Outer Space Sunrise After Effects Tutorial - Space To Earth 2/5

Hey guys, and welcome to another very exciting visual effects tutorial. Today I will show you how to create a grand cinematic sunrise over planet Earth in outer space. But without the Pac-Man. This is part 2 of my 5-part tutorial series on how to create a cool camera zoom effect all the way from outer space down to the Earth, into the city and into a building. In the last part, in part 1, we used Cinema 4D to set up a 3D scene of the sun rising over planet Earth, and we then rendered out quite a number of different layers. Today we will take all of those layers and composite them together into an epic sunrise scene using Adobe After Effects. I highly recommend that you watch part 1 of this tutorial series first, but if you haven't yet, or maybe you just don't want to, I am going to put all of the footage that you need to follow along with this tutorial down in the description of this video. This is going to be an upper intermediate tutorial, and I will assume that you are very comfortable using Adobe After Effects. If this is still your first or second date with After Effects, I recommend checking out some of my beginner tutorials first. But to not drag this out any longer, let's jump right into the tutorial. Here we are in Adobe After Effects.
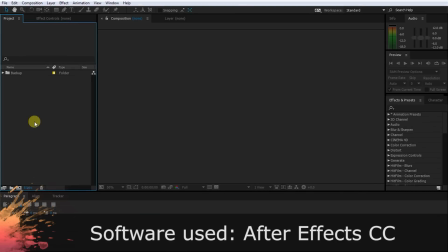(1:36)
Let's start out by importing all of the layers that we've rendered out using Cinema 4D.
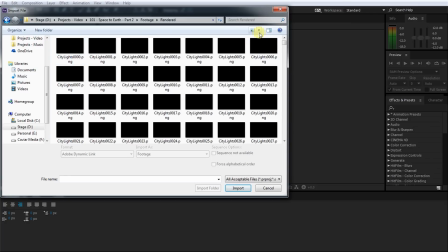(1:41)
Navigate to where you've got the footage stored, and one thing I like to do when working with such a huge amount of different images,
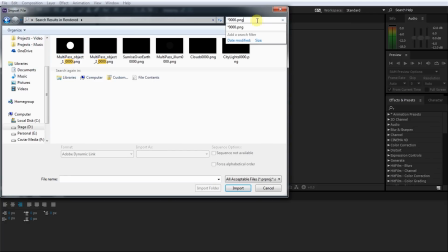(1:46)
I like to filter them down so I only see the first image of every single sequence.
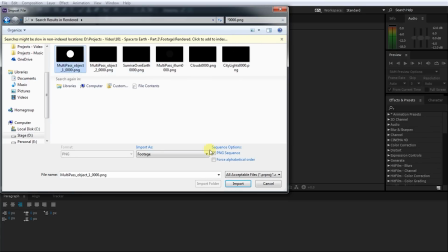(1:50)
Select the first image of any sequence, make sure you're marking this as a PNG sequence, and then hit Import.
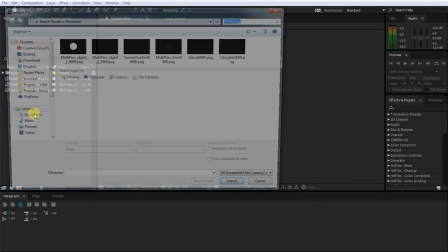(1:57)
Now repeat this process to import all of the other sequences into our project.
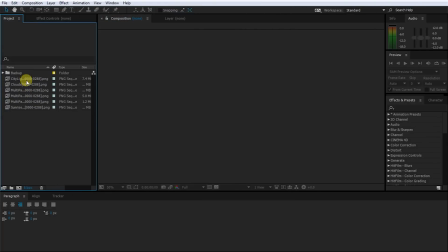(2:01)
Before we get started, let's clean this up a little bit so it's a little bit easier to work with all of the different layers. First, I'm going to give all of these layers the proper name: city lights, clouds, illumination, object buffer Earth, object buffer Sun, and sunrise over Earth.
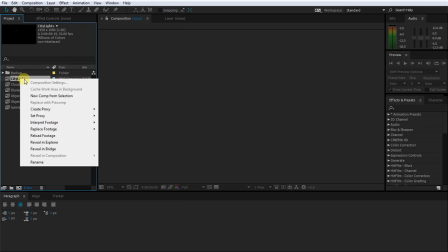(2:15)
Then right-click on the first image sequence and go to Interpret Footage, Main.
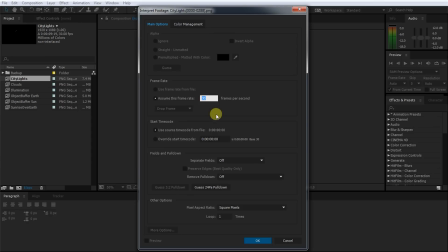(2:19)
Change the frame rate over to 24 frames per second. This is important because this is the frame rate that we used when we exported this image sequence from Cinema 4D. Another thing I generally also like to do with any footage that I've rendered out of a 3D program is to go over into the Color Management tab and enable the Preserve RGB option.
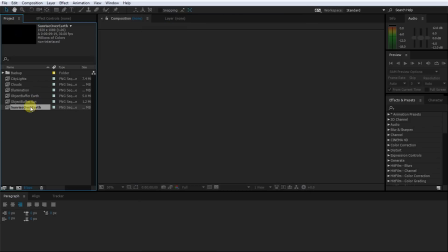(2:39)
And again, repeat this process for every single image sequence. Lastly, I'm going to import one more image that I got off the internet.
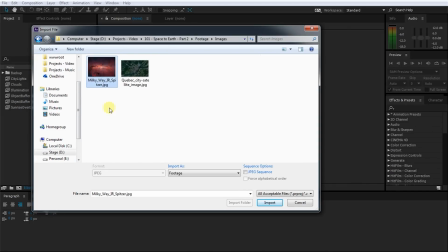(2:47)
This is an image taken by NASA of our Milky Way using the Spitzer telescope.
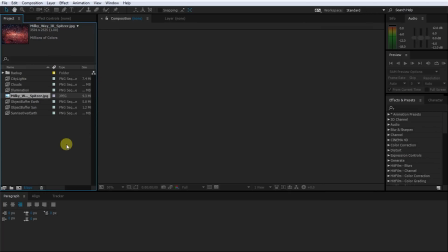(2:52)
We are going to use this as the background for our sunrise scene. As always, a link to this image will be in the description of the video. Again, just to keep things neat, let's rename this image to Milky Way. Now let's get started and create a new composition. I'm going to call this one Sunrise over Earth.
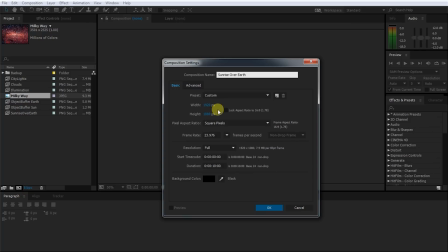(3:09)
I'm going to leave the width and height at 1920 by 1080, and I'm going to change the frame rate to 24 frames per second. Finally, I'm going to set the duration of my composition to 15 seconds, which is just a little bit longer than the layers we rendered out from Cinema 4D, and hit OK.
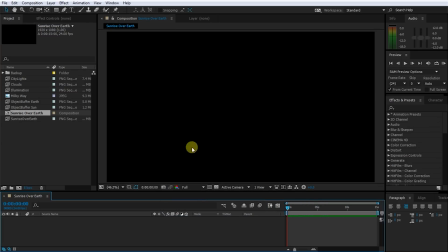(3:24)
First off, let's create the background for our scene. Drag the Milky Way image down into your composition.
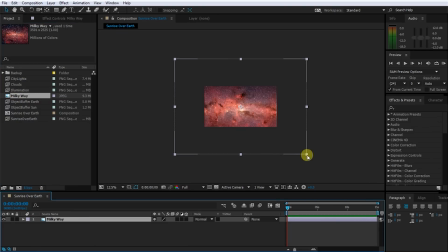(3:30)
Let's zoom out a little bit and scale this down because this is a rather large image.
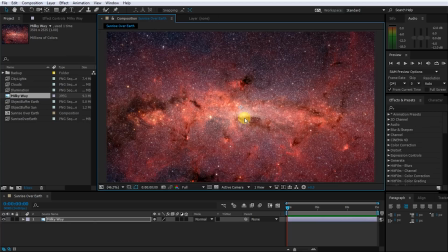(3:34)
While this is a really amazing photo of our Milky Way, it is a little bit too bright and a little bit too busy to really work as a background. So let's change the colors a little bit. First off, apply a tint effect to the layer. We don't want the Milky Way to go all black and white, so let's change the map white to color to a fairly desaturated blue.
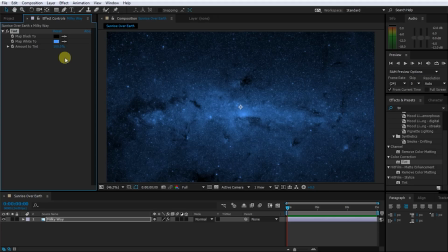(3:53)
Also, personally, I like to retain a little bit of the original color of the image in my scene, so let's reduce the amount to tint to maybe around 80%.
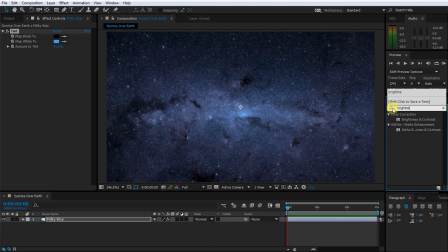(4:02)
Next, apply a brightness and contrast effect to the Milky Way layer,
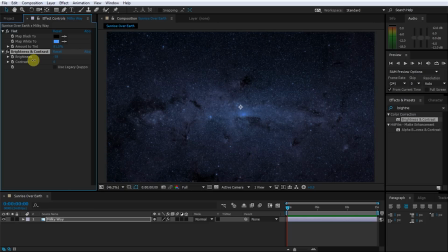(4:05)
and let's bring down the brightness by quite a lot to darken out the image, maybe to around -130.
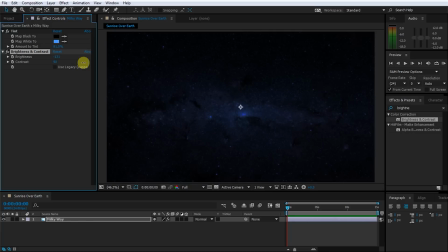(4:12)
I'm also going to jack up the contrast just so that the image doesn't look quite as flat and there's a little bit more variance. This looks pretty good. Now the next thing I want to do is I actually want to add some twinkling stars in the distance just to bring a little bit of life to this background image. For this, I'm going to duplicate the Milky Way layer and rename the new layer to Stars.
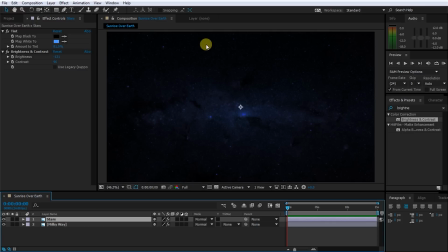(4:30)
For this layer, I want to extract just the bright pieces, just the stars out of the layer, so I can overlay them and animate them a little bit to flicker and bring a little bit of life to the scene. In order to do that, let's first remove the brightness and contrast effect from the stars layer, so it's nice and bright again.
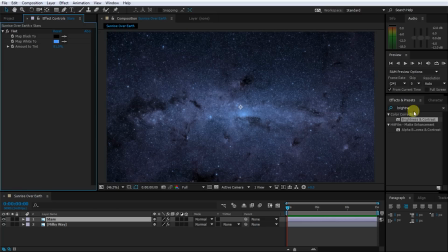(4:45)
And now let's extract just the bright pieces of the layer. In order to do that, you're going to use, yes, exactly, you're going to use the extract effect. So apply the extract effect to the stars layer. The extract effect allows you to specify a certain range of luminance or chrominance to extract out of the current layer.
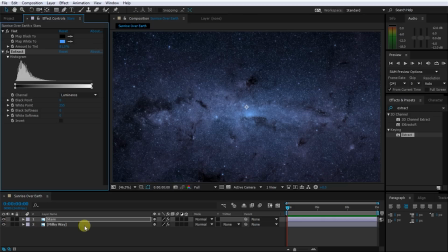(5:03)
To really be able to see this effect though, let's quickly disable the visibility on the Milky Way layer.
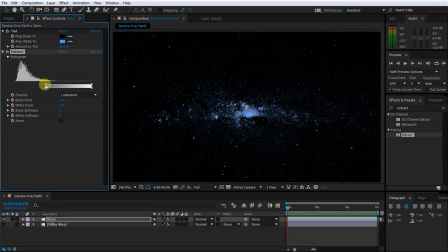(5:09)
If we now bring up the lower end of this luminance selector, you'll notice that all of the dark pieces of the image start being cut out. All we're left with are the really bright parts of the image, which is mainly just the stars. If you toggle the transparency grid, you can see that most of the layer has actually become transparent.
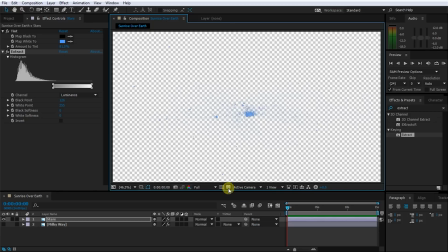(5:25)
The only thing that's left, the pieces that we've extracted from this layer, is just the bright parts of the image, mainly just the stars.
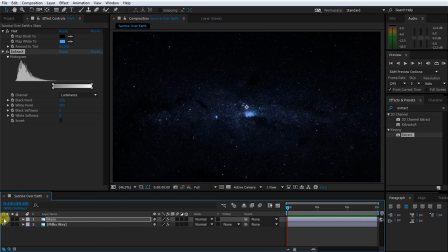(5:32)
If you now re-enable the Milky Way image and toggle the stars layer on and off, you can really see the bright spots that are being added by the stars layer. Yes, there's a pretty bright blotch right in the center of the screen because of the brightness of the galaxy of the original image,
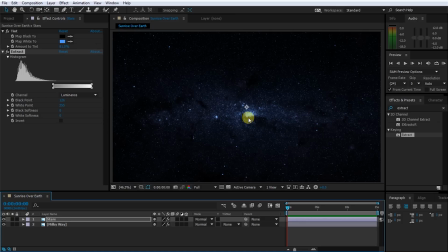(5:47)
but this is not going to be much of an issue because the planet Earth will basically be covering most of the center of the scene anyways. To add just a little bit more intensity to the stars, let's apply a glow effect to the layer. I'm going to bring down the glow threshold just by a little bit,
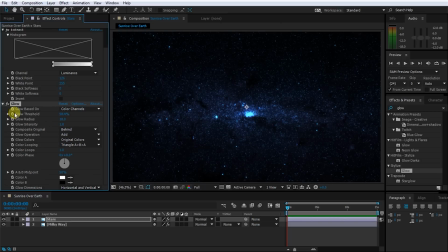(6:01)
and feel free to tweak the radius just to give the stars just a little bit more of a shine. While I think this background scene actually looks pretty cool, I do want to add a little bit of twinkle to the stars just to add a little bit more life into the scene. For that, let's create a new solid.
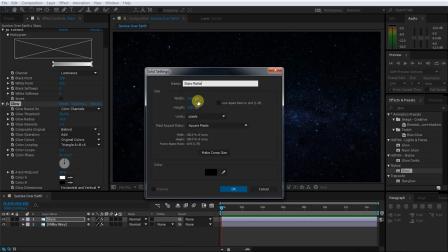(6:15)
I will call mine Stars Matte, make sure it's 1920 by 1080 to fit our comp size, and then hit OK.
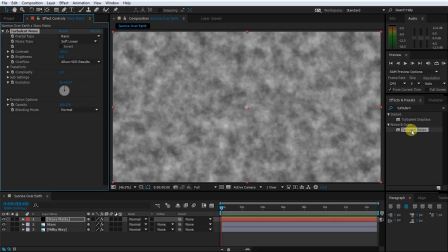(6:22)
Next, add a turbulent noise effect to the Stars Matte layer and then add an expression to the evolution property.
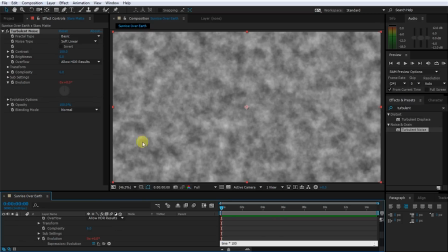(6:28)
In the expression editor, simply type time star 100. This will animate our noise over time so we get a little bit of a shifting pattern.
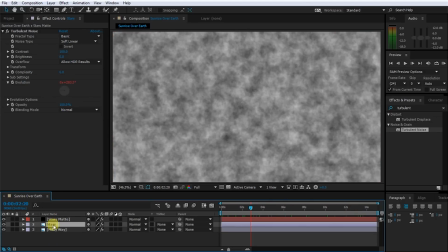(6:37)
Finally, set the track matte option on the stars layer to Luma Matte.
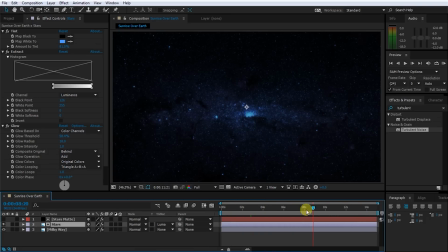(6:41)
If you now scrub through your composition, you will notice the stars layer fade in and out a little bit more organically, making the whole scene seem to twinkle a little bit. This is a fairly subtle effect, but it just adds a little bit more life into our scene. Now that we're done with the background, select all layers and pre-compose them.
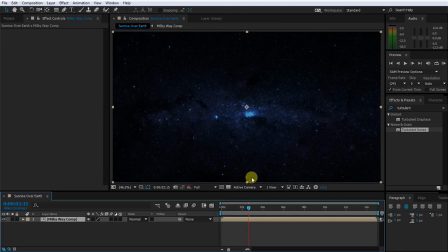(6:57)
I'm going to call this composition Milky Way Comp. Now that we're finally done with that, let's finally get to adding the sunrise. Go back to your project window and let's drag the sunrise over Earth image sequence into our composition.
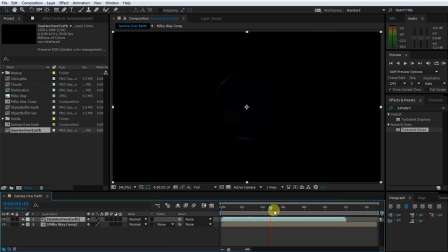(7:10)
Well, here's our sunrise beauty pass, but because it's not transparent, obviously the background has vanished. However, we do have two object buffers, one for the Earth and one for the Sun, that we can apply to this layer to cut the Earth and the Sun really cleanly out from this image.
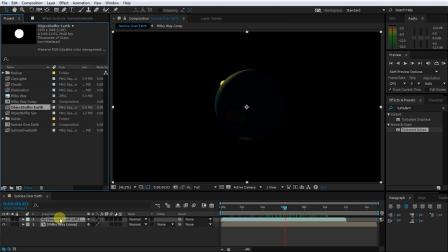(7:26)
For that, drag the object buffer for the Earth just above the sunrise layer. Then drag the object buffer for the Sun on top of that. Select both the object buffer for the Sun and the object buffer for the Earth and pre-compose those two layers.
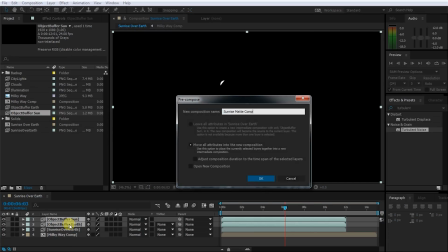(7:40)
I will call this composition Sunrise Matte Comp. Hit OK.
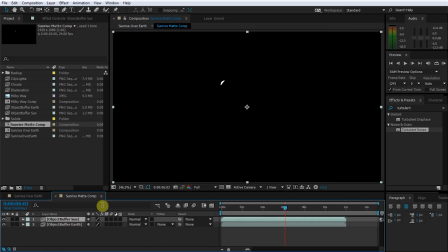(7:44)
Let's jump into this composition and let's change the blend mode of the top layer, which in this case is the Sun, to Add.
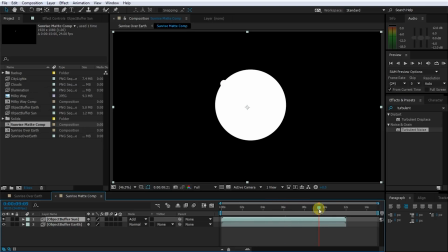(7:51)
Bam! What we have now is a track matte that contains both the Sun and the Earth.
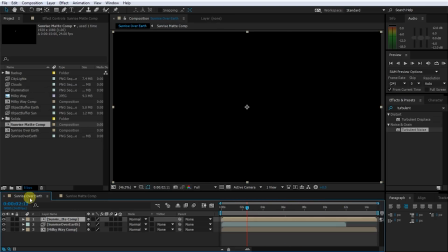(7:55)
Let's go back to our parent composition and on the Sunrise over Earth layer,
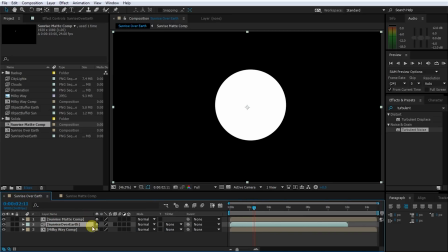(7:59)
which should sit just below the Sunrise Matte Comp we just created, change the track matte option to Luma Matte.
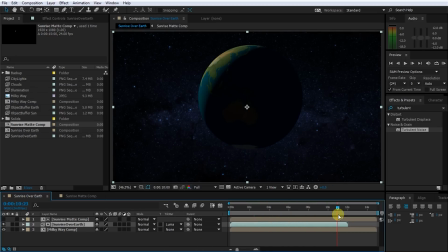(8:06)
And voila! We now have the Sunrise Beauty Pass composited on top of the Milky Way background. Next, let's add the Clouds layer on top of the Earth. Simply drag the Clouds image sequence to the top of your composition. Again, this image sequence does not have an alpha channel and therefore is fully opaque, but is pretty easy to composite.
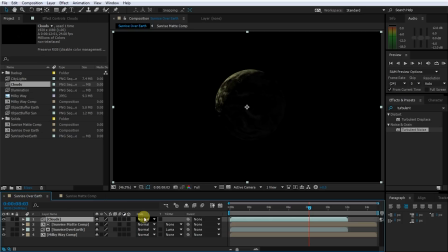(8:24)
All I'm going to do is change the blend mode of the Clouds layer over to Screen. Bam! Here's our Clouds layer nicely composited on top of the Earth. Next, let's add the city lights into the scene.